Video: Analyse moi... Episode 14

Bonjour à toi chers spectateurs, analysons une nouvelle séquence de film et aujourd'hui centrons-nous sur la séquence de fin du long métrage Seven de David Fincher.
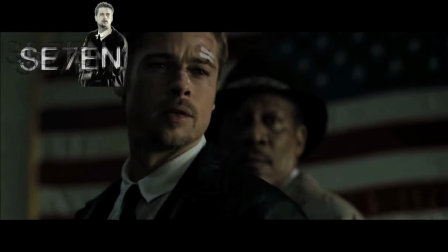(0:23)
Pour replacer la séquence dans son contexte, les inspecteurs Mills et Somerset viennent de coincer John Doe, le tueur des 7 péchés capitaux.
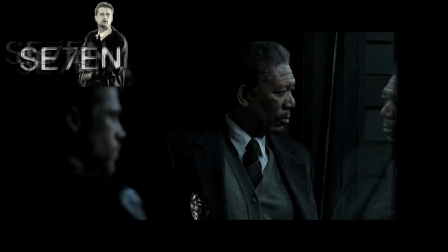(0:30)
Celui-ci demande aux deux inspecteurs de l'emmener au cœur du désert, où il leur dira où se trouvent les deux derniers cadavres qui serviront à compléter son œuvre.
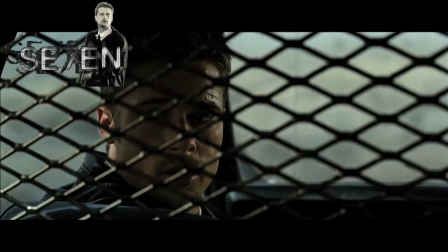(0:37)
Attention, cette séquence, c'est du spoil en puissance, ça vous révèle toute la structure dramatique, donc vous êtes prévenus, regardez le film avant de voir cette analyse. Cette séquence, nous allons la regarder sous l'angle d'attaque, la destruction christique d'un idéal de justice. Les films de Fincher sont reconnus pour avoir une écriture folle et une dimension humaine particulièrement vaste et profonde, et ce n'est pas ce deuxième long métrage qui va nous prouver le contraire. Par le biais de ces deux portraits de flics, Fincher s'est donné pour objectif de mettre en place deux idéaux de justice.
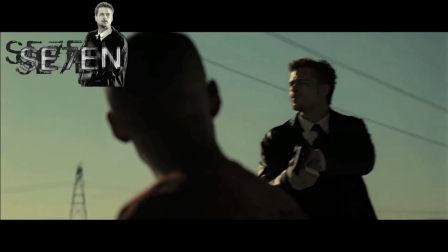(1:03)
Deux idéaux qui se retrouvent ici face à face le temps d'une séquence de laquelle personne ne ressortira indemne, tant Fincher parvient à saisir une bascule dramatique aussi brutale que remplie de sens par rapport à son œuvre.
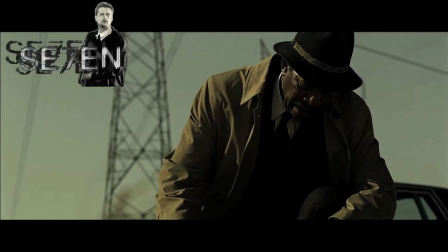(1:12)
Par le biais de cette séquence, Fincher révèle auprès du public la vraie place de chacun des personnages au centre du récit,
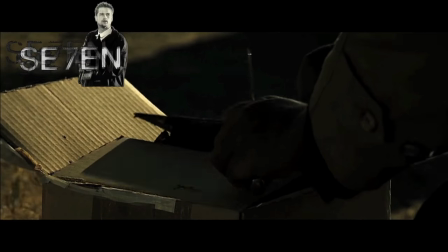(1:17)
leur vraie place par rapport à une enquête qui aura fait d'eux des personnages tout aussi symboliques que la quête de mort et de sang macabre de John Doe. Chaque personnage peint dans cette scène est un emblème christique aussi fort que les 7 morts des péchés capitaux qu'a laissé John Doe sur son chemin. Ainsi, la séquence prend tout son sens lorsque l'on replace le caractère et le but de chacun des personnages ici présents.
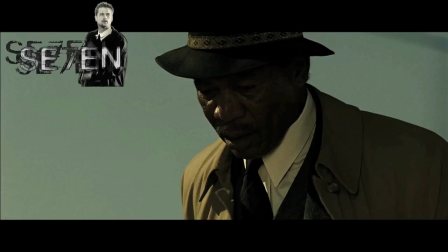(1:36)
Somerset est l'ange gardien, protecteur qui a guidé Mills tout au long de cette enquête et qui s'est chargé de le protéger de la mort ou de lui-même.
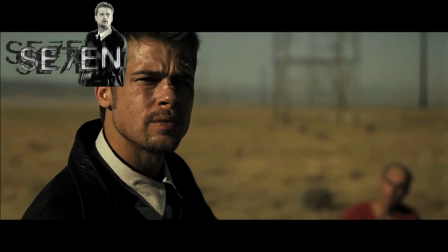(1:42)
Mills est l'homme soumis à la tentation et qui ne peut résister lui-même à l'attirance de certains péchés.
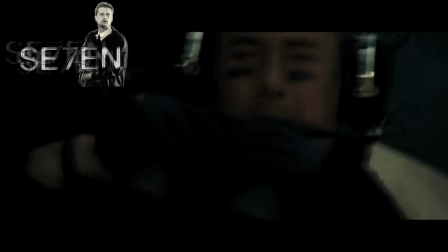(1:46)
Les flics dans l'hélicoptère représentent une autorité divine qui ne peut intervenir et qui doit rester à distance de toute cette histoire.
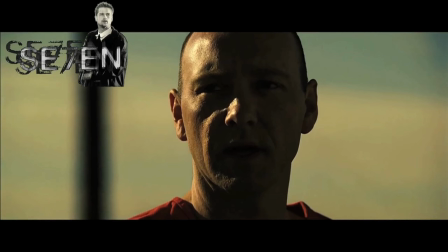(1:52)
Et enfin, John Doe est le mal absolu, ce mal personnifié que l'on nomme également Satan, remonté sur Terre pour troubler l'homme et le tenter, Doe n'ayant jamais peur de la mort. C'est grâce à ce genre de symbolique que le long métrage de David Fincher prend un sens si évocateur et qu'il porte ainsi une dimension violente et macabre qui a fait sa légende. Ainsi, ces personnages qui semblaient à notre hauteur représentent finalement de manière cathartique tout ce que l'homme peut être ou ne doit pas être selon les points de vue.
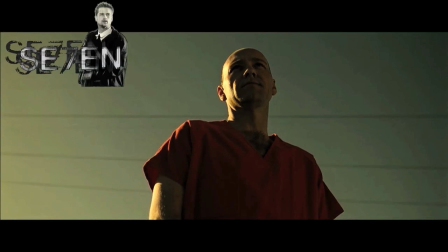(2:14)
Mais au-delà de cela, le brio et le génie de l'écriture filmique de David Fincher est de créer des milliers de retournements de situation au sein même de sa séquence,
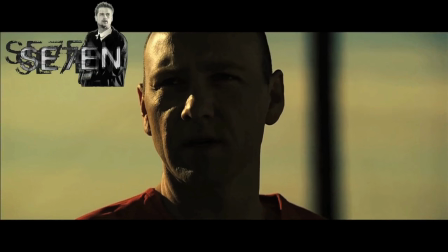(2:21)
retournant ainsi l'esprit du spectateur et l'incitant encore plus à questionner la place des personnages au cœur de la scène.
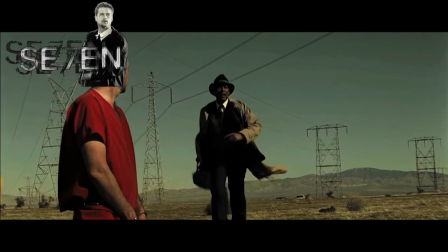(2:27)
La première partie de la séquence, la découverte, est du point de vue de Somerset, pour que l'ange prenne conscience que son protégé est en danger.
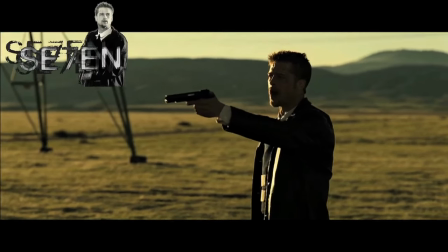(2:32)
Ainsi, en replaçant toute la séquence du point de vue de Mills dans sa deuxième partie, la séquence prend une tournure violente et puissante émotionnellement, créant une émotion acerbe et destructrice pour le spectateur. La violence d'un acte prend alors une tournure digne d'une tragédie grecque, comme si de par l'action de John Doe, l'humanité était condamnée à devoir souffrir comme Brian Mills. A cette image, la séquence se termine donc sur un homme tourmenté et condamné à pleurer les cendres d'une vie qu'il devra laisser derrière lui.
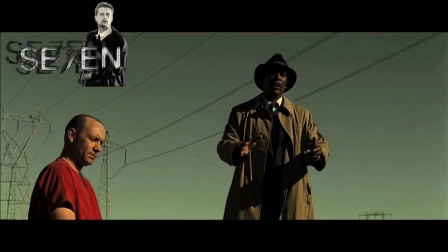(2:56)
Fincher crée ici une essence dramatique violente où chacun des personnages dépasse son simple statut de symbole pour devenir, comme le dit Doe, un péché à part entière.
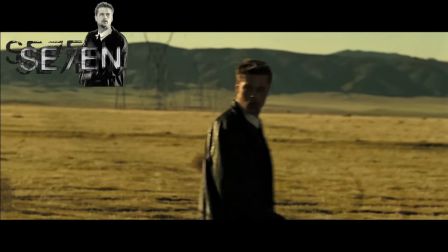(3:03)
Là où Mills devient colère et Doe devient envie,
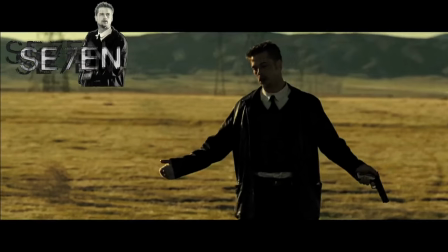(3:05)
on pourrait presque dire que Somerset devient naïveté tant il est persuadé de pouvoir sauver Mills alors que Doe semble avoir pleinement conscience de la perdition de l'humanité et de l'impossible raison de le ramener sur le droit chemin,
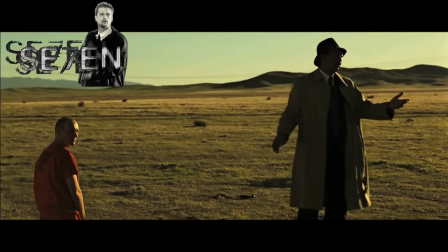(3:14)
quête que Somerset a essayé d'accomplir tout au long du film. Du côté de la scénographie, David Fincher offre ici un moment de suspense admirablement bien monté et réalisé qui allie ingéniosité du rythme et candeur de la mise en scène. Toute la séquence transpire ici un glauque et un malsain qui torture le spectateur, partant d'une base calme et haletante jusqu'à une fin glaçante d'effroi.
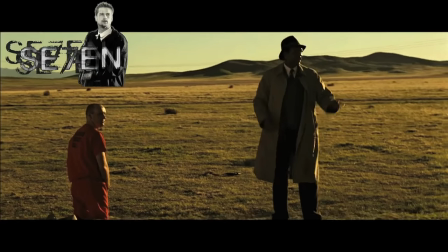(3:33)
La justesse de Fincher est de parvenir à découper sa séquence elle-même en trois instants, un instant calme,
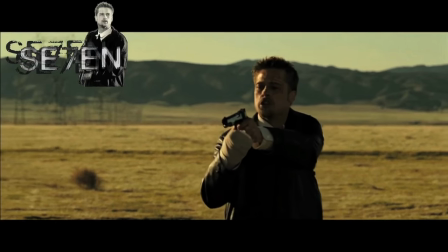(3:38)
un instant de doute et un instant de peur, parvenant ainsi à torturer l'esprit du spectateur en à peine 5 minutes de séquence.
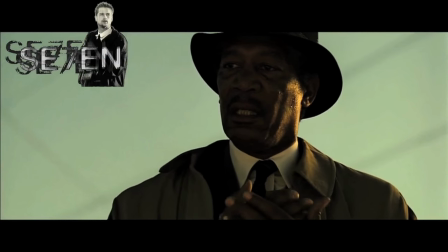(3:43)
Le rythme du montage donne à cela une justesse rare, puisque celui-ci parvenant à compléter avec brio le travail du cadre de Fincher et de son chef opérateur Darius Kondji,
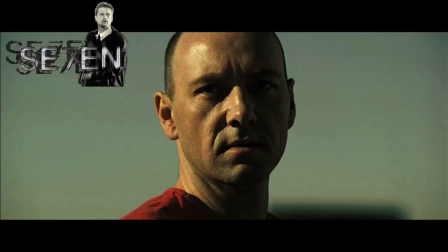(3:50)
qui parviennent à faire du cadre l'élément clé de l'émotion acerbe et violente de cette séquence. Le travail des deux scénographes consistait à créer un cadre où le spectateur pourrait ressentir avec force les différents états des personnages. Cela, Kondji et Fincher ont réussi à le cristalliser de manière magnifique au travers d'un jeu avec les rythmes du montage, la montée de la musique de Howard Shore et l'impact des images sur le spectateur.
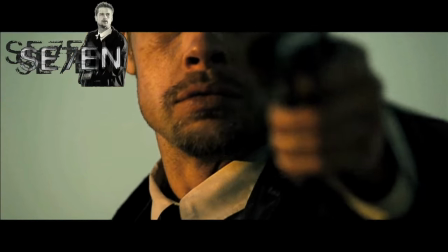(4:11)
Il y a trois types de cadres dans cette séquence, trois types de scénographie qui traduisent trois états d'esprit pour les personnages.
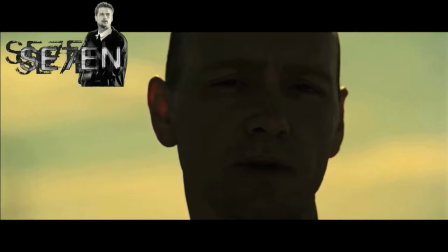(4:17)
Le côté calculateur de Doe se ressent par le biais d'un mouvement latéral de caméra avec celle-ci qui se retrouve posée sur un pied.